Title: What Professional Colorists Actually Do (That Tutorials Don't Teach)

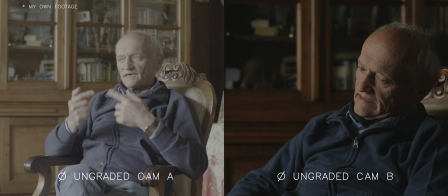This means getting different footage from different cameras, or sometimes very different footage from the same camera and the same location,
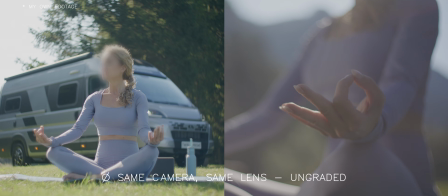but from a different angle that makes the gear behave in a very different way,
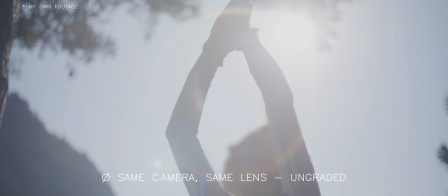and making each shot look as close as possible to the one before and the one after to create a coherent looking scene. And this is not just a matter of adjusting colors. Each camera manufacturer uses slightly different color filters in their sensors,
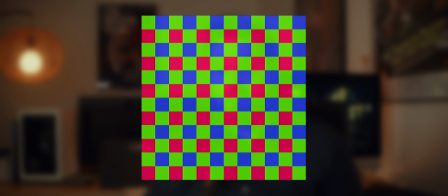which means the same scene can look very different depending on what gear you're using.
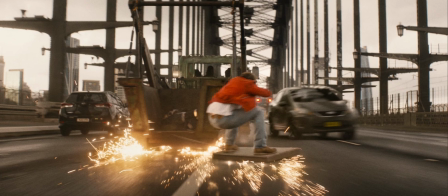This is why professional cinematographers often choose Arri cameras.
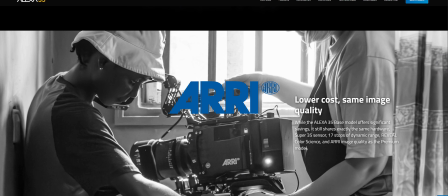Their color science is consistent and produces great looking images right out of the camera. But in the real world, you often don't get to choose. You have to match whatever footage you're given. Luckily, there are many tools that can help you in this clip matching journey, and I talked about a few on the channel. But there is a great variety of things that you have to learn before you're comfortable, and the only real trick here is to practice. When you're done with your training and you're a professional, your final goal is not going to be to make a great looking image.
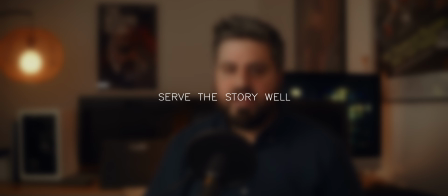It's going to be to serve the story well. Great color grading doesn't just add a style to a project. Great color grading is a tool to guide the audience eye in the right direction, which can mean many things.
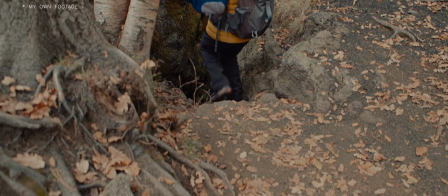It can mean to shift attention to part of the image that is brighter.
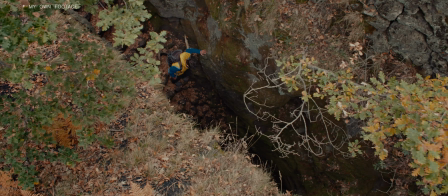It means to hide things in the shadows or make them visible or barely visible.
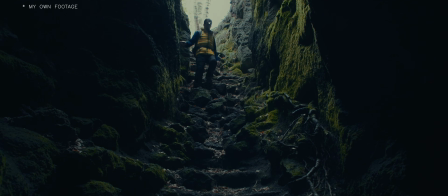It means representing in color and saturation the mood of the scene you're watching and shifting as the story evolves. Most of the time, you notice color grading is when it makes a scene pop out and be more emotionally effective.
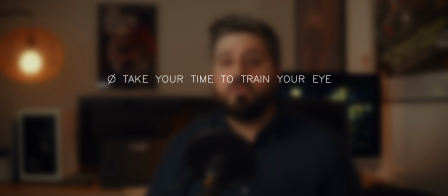So this is the final point for this video. Take your time to train your eye to see subtle differences in color, contrast, and luminance. Then take your time to be able to know how to change all these aspects. Being a good colorist requires a lot of time and a lot of experience. I'd like to make a list of a few approaches that can help you start your journey.
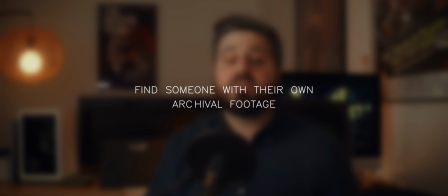The first suggestion is to find a friend or a colleague who has archival footage of their own and try your hand at that footage.
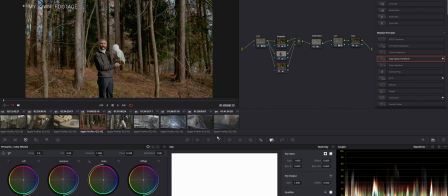Try building a few timelines, find a grade and apply it consistently all over the timeline. The footage you'll find will likely be less polished than the stock footage, so it will be a great learning tool.
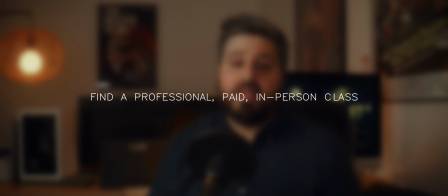Secondly, try to find a professional paid class in person on color grading. YouTube is full of tutorials made by people who never worked a day in their life professionally. If you have the opportunity to sit next to a professional colorist, do so for a few days and try to see if the job fits your personality. As with any job, there are dull times, and you need to enjoy those as well. Then here are a few tricks and things to keep in mind.
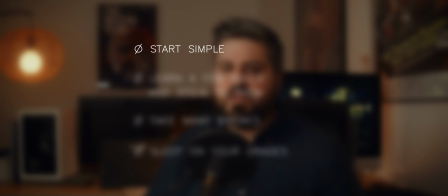Start simple. Don't add too many effects and do not use too many secondaries. They will make your workflow much slower and messier. Learn a couple of tools that you like and stick to them. There's no need to know any option in the program or to keep updated on any new feature.
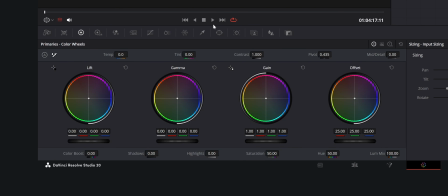You're mostly good to go by just knowing how to use the wheels and the HSL masks and power windows. You'll find tutorials on both topics on this channel. Take many breaks.
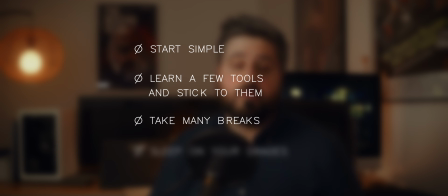Every 20 or 30 minutes or so, stand up from your desk, drink some water, look outside. It's very easy to lose yourself in the process and lose perspective on what you're doing. Eye fatigue is definitely a factor. When you work on something for too long, you tend to exaggerate.
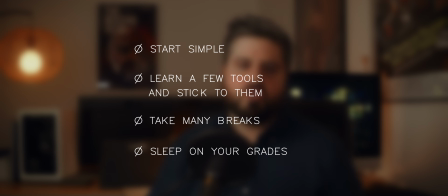On the same logic, sleep on your grades. The next morning, watch again what you did, and it will be much easier to see and fix the problems. Lastly, do what you like, not what you see other people doing. Color grading is very subjective and there is no definitive way of doing it. So try to make something you enjoy and find your own style. If you have a personal style, it will be much easier to get work in the future.